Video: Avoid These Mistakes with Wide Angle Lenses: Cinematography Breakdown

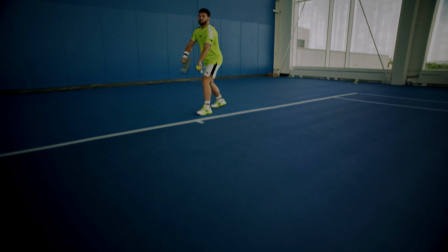(0:00)
If you're looking to take your cinematography to the next level, you need to start using wide angle lenses.
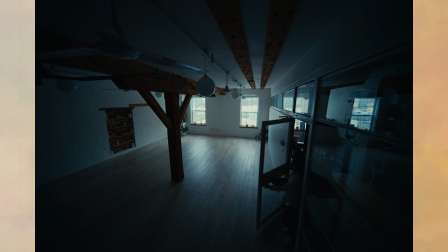(0:05)
Whether you're shooting a commercial or capturing landscapes, mastering wide angle lenses can unlock a whole new world of creative possibilities.
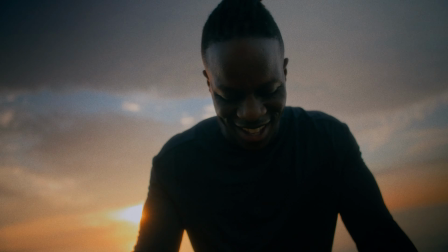(0:13)
In today's video, I'm diving into how I use wide angle lenses and how you can use them for your work. Stick around to the end because I'm going to be going over some techniques that I use that make my images feel larger than life without losing that cinematic feel.
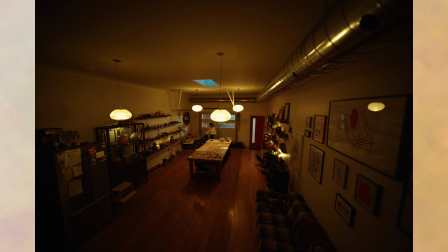(0:26)
Wide angle lenses are great for capturing more of the scene in a single shot, making them perfect for landscapes,
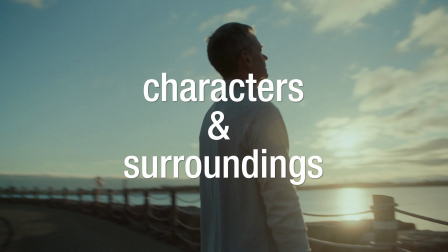(0:32)
establishing shots, or showing a relationship between characters and their surroundings.
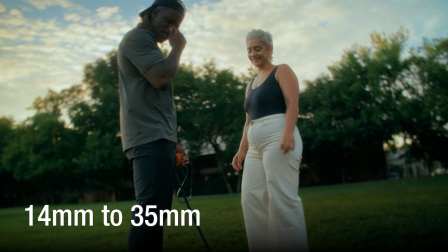(0:36)
These lenses typically range from 14 to 35 millimeter, offering a wide field of view that makes the scene feel more spacious and immersive. One of the coolest things of wide angle lenses and what I love to use in my work is how they exaggerate depth.
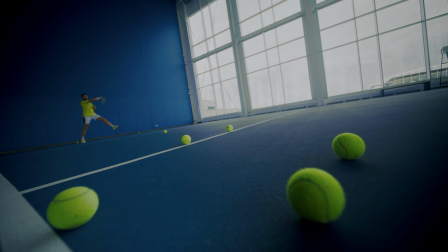(0:50)
Objects close to the camera look larger while the background appears stretched, which creates a sense of scale and makes shots feel more dynamic.
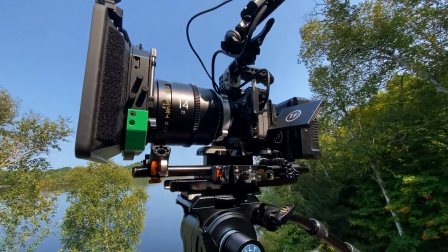(0:57)
We're going to break down a few scenes where I use the new DZO 14mm R-less Prime and show you my thought process as a cinematographer.
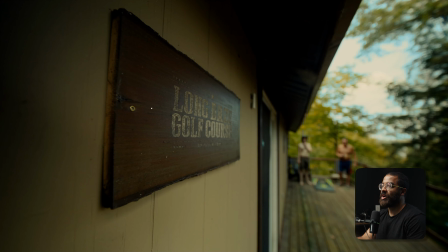(1:04)
When it comes to commercial work and how I like to use wide angle lenses is an establishing shot. I generally like to set up my widest at the top of the day or when the lighting is the best because lighting a wide shot is one of the hardest things that you can do as a cinematographer because so much is in the frame and there's so much that you have to consider
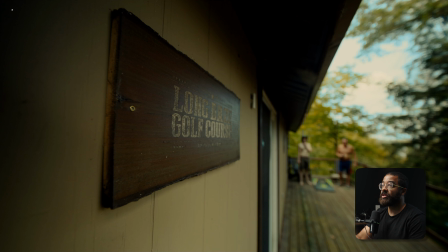(1:22)
when building depth. And the first thing that we're going to start off with is context. What exactly we are shooting. In this case, we are shooting a game of cornhole. I don't know if a lot of people know cornhole, but it's a game of tossing beanbags. And this is we're up at a cottage.
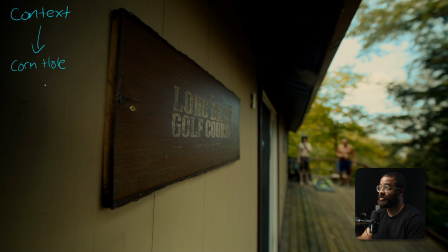(1:37)
And I also want to introduce that we are at some place that is special and also a visual cue that tells that we're actually playing in a game.
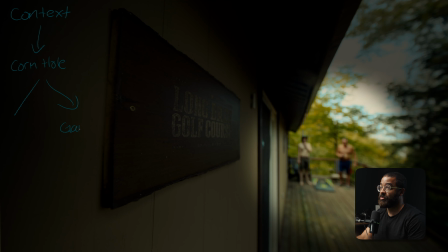(1:46)
So this now can split up into the actual game that we're playing, which we can see in the background and then a sign that attributes to that.
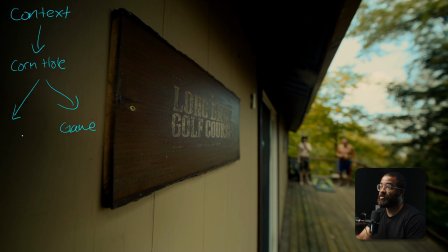(1:55)
So whatever is in the foreground and I'm just gonna say that this is the sign. So this gives me my context and when I'm analyzing or scanning a scene of how I can get an establishing shot.
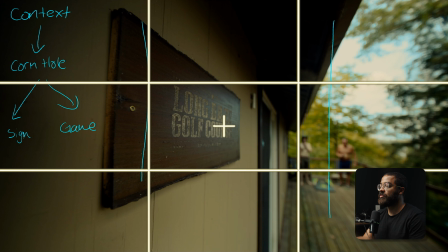(2:05)
You can see that the technique that I'm using to give me this establishing shot is using the rule of thirds.
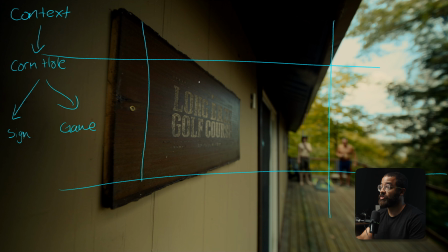(2:11)
I have my main thing that I want the viewer to focus on. Obviously it's stretched across almost the center to the third right here in this first third. So this is my focus. And then in the background on the second third, which is just very pleasing to the eye, I have the action that is actually taking place.
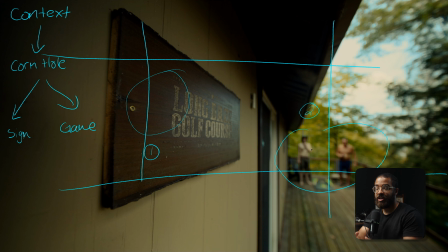(2:27)
I like to have something in my foreground, especially with a wide angle lens, just to exaggerate the depth and make it feel larger than life. And in the background, I actually have the action of what is happening. What is this sign actually talking about?
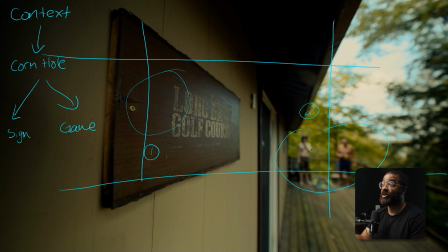(2:39)
It is a golf course and this is for obviously cornhole. So this is what I love to do when first making establishing shots using composition to build my story as well as using that to build my depth and interest.
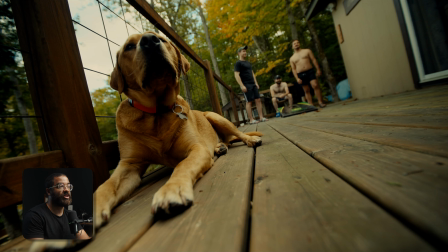(2:53)
The next shot in the sequence I like to use this as a two shot to kind of explain the story even more that this is a game with friends and family and then the family includes the dog and how friendly and how tight-knit this community is.
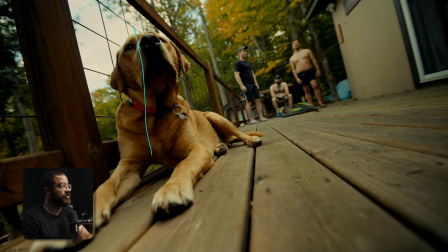(3:07)
So again I'm just using that same rule of thirds when it comes to actually composing my image.
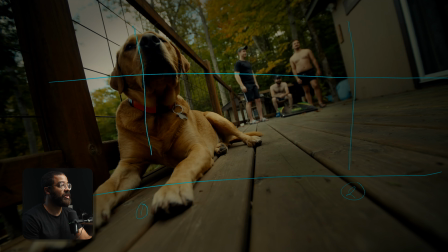(3:14)
I have my main interest here and then in the other third almost close to the center we have the group of other friends who are playing against them in the background here.
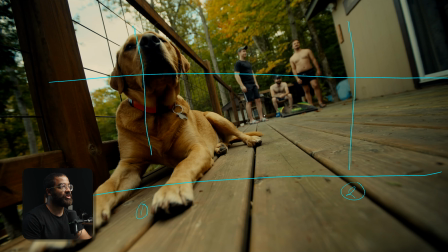(3:22)
Another thing that I like to do especially when getting these low angle shots besides going on a tripod or getting a different vantage point I really like to set my camera on the floor or sandbag or anything that can really kind of manipulate the camera and in this case I always like to
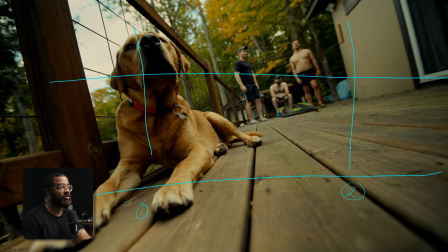(3:36)
give it a Dutch angle. Whenever I do these, especially when I'm working with clients and a director, I like to get a safety of actually leveling my horizons. But I feel like a Dutch angle when especially working on the ground just works really well for this. And then just if we're talking about composition,
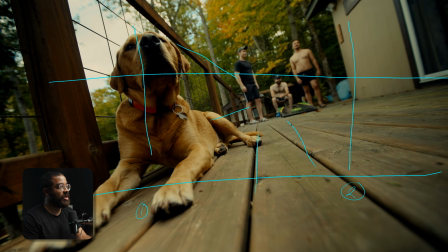(3:51)
everything just leads to what we are supposed to be focusing on and utilizing all the leading lines in the scene here to really tell a story. Everything is pointing at the gentleman in the background, but also I have the dog in focus. So it's like I see the dog, but I also see everything that's happening in the background.